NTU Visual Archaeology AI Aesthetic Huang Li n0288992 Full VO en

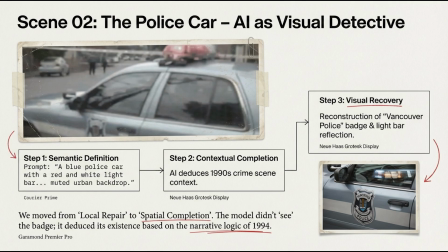(4:09)
This demonstrates AI's incredible power in semantic context completion. Facing a blurry mess of pixels, the AI acts as a visual expert based on the 1994 context.
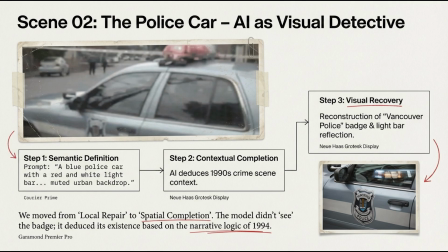(4:24)
It inferred the correct Vancouver Police Station Department logo style and the specific way reflect of vintage car paint. This shift from restoration to design allow
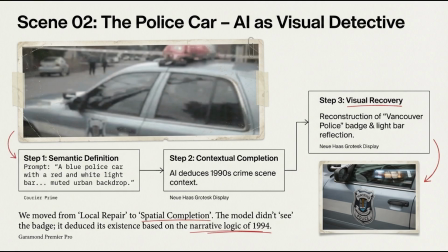(4:44)
discarded footage to regain its narrative power. The third scene is the street of Seattle.
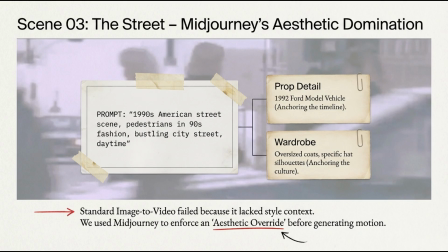(4:52)
In fashion communication, this is all about the feel. Under the technical condition of 8 months ago,
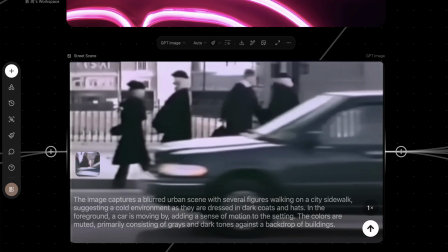(5:02)
we found that video models were logically strong but aesthetically mediocre. So we adopt a layered strategy, which is to use the Midjourney for aesthetic tone settings.
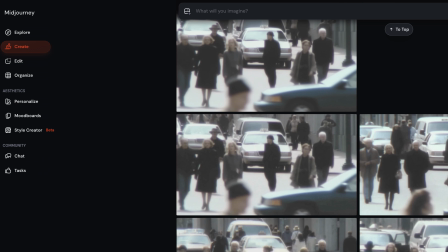(5:15)
We first generate a perfect base frame and file it in tone,
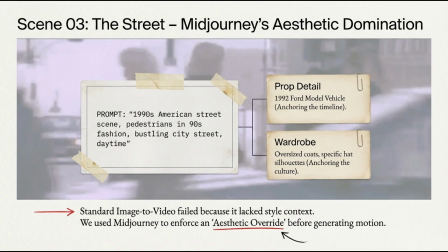(5:22)
composition, and the 90s style to lock in the subcultural vibe.
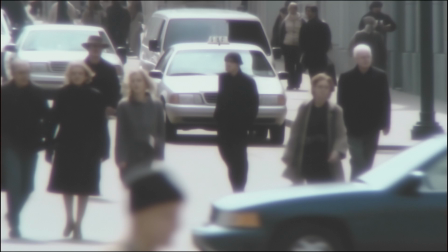(5:28)
Only then did we hand it over to the video AI model to add motion.
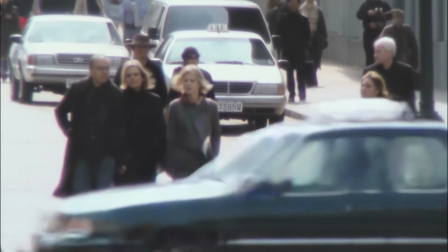(5:35)
So remember, aesthetic first, motion second. It's our experience.
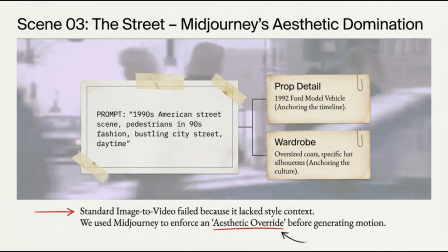(5:40)
So only when the vibe is right, will the audience believe your story.
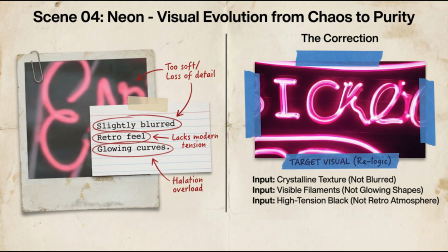(5:48)
The fourth scene focuses on the neon lights. Here, the director put forward a constructing request. He wants his session to break free from the vintage aesthetic and deliver a sharp, pure, and high-tension contemporary texture for experimental purpose.
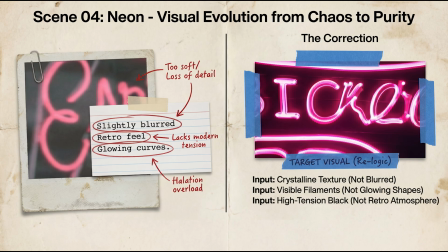(6:07)
By using specific prompts, we enable the multimodal AI engine to deeply reconstruct the lighting. We transform blurry, scattered halo into crisp, high-definition light, interplay with a sense of depth.
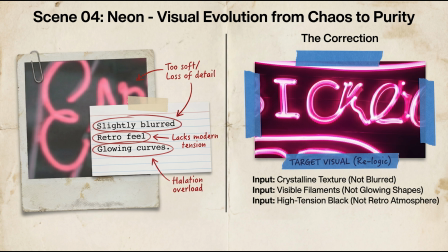(6:27)
This stark visual contrast delivers a far more powerful impact for the film's distribution.
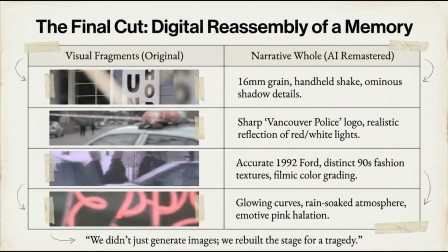(6:35)
Through this comparison, you can clearly see how AI has transformed the visual expression.
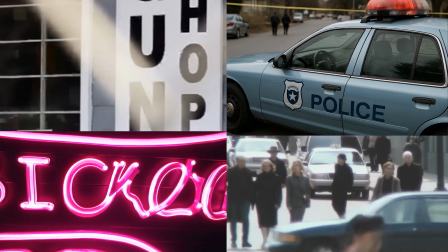(6:42)
Blurry home videos evolved into cinematic imaginary with a distinct directorial voice.
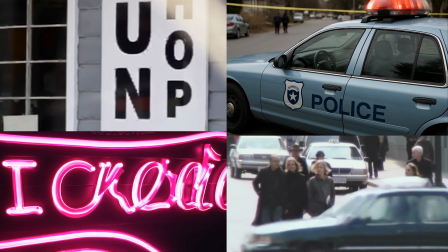(6:52)
Faded out photos gained fine detail and realistic physical lighting,
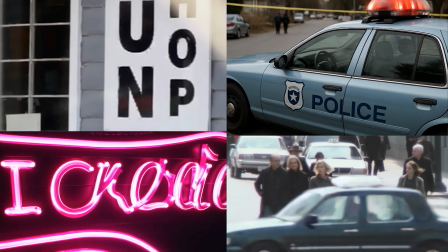(6:58)
and murky lights and shadow were
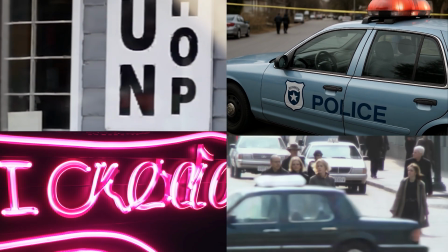(7:03)
reimagined as crisp, high-definition narrative assets.
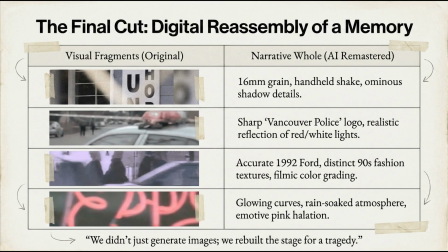(7:08)
We are not merely processing images, we are leverage AI to rebuild the director's narrative vision for the screen.
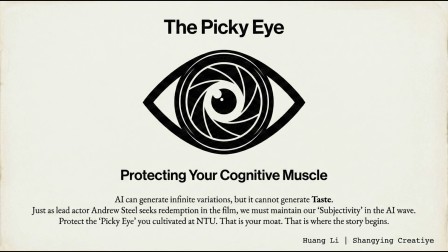(7:21)
As fashion management, marketing, and communication student, you will use many different tools. But remember, AI can produce endless options, but it cannot produce taste. In a world of easy technology, there are thousands of agents you can access to,
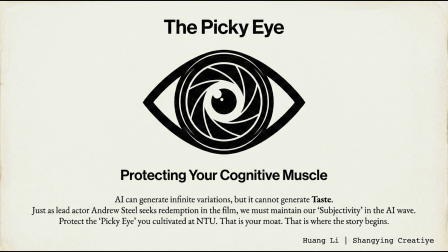(7:41)
but your good eye is your best asset. Knowing what creates the right vibe and how to describe a look is what makes you irreplaceable.
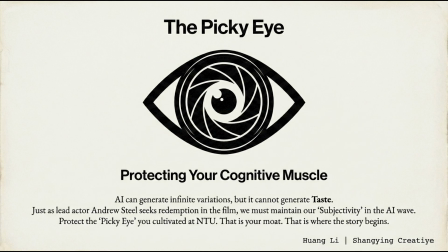(7:53)
I encourage you to explore whether it is text to image or image to video. These tools are yours to shape. Please give them a go. Use technology to build and define your own aesthetic world. Thank you.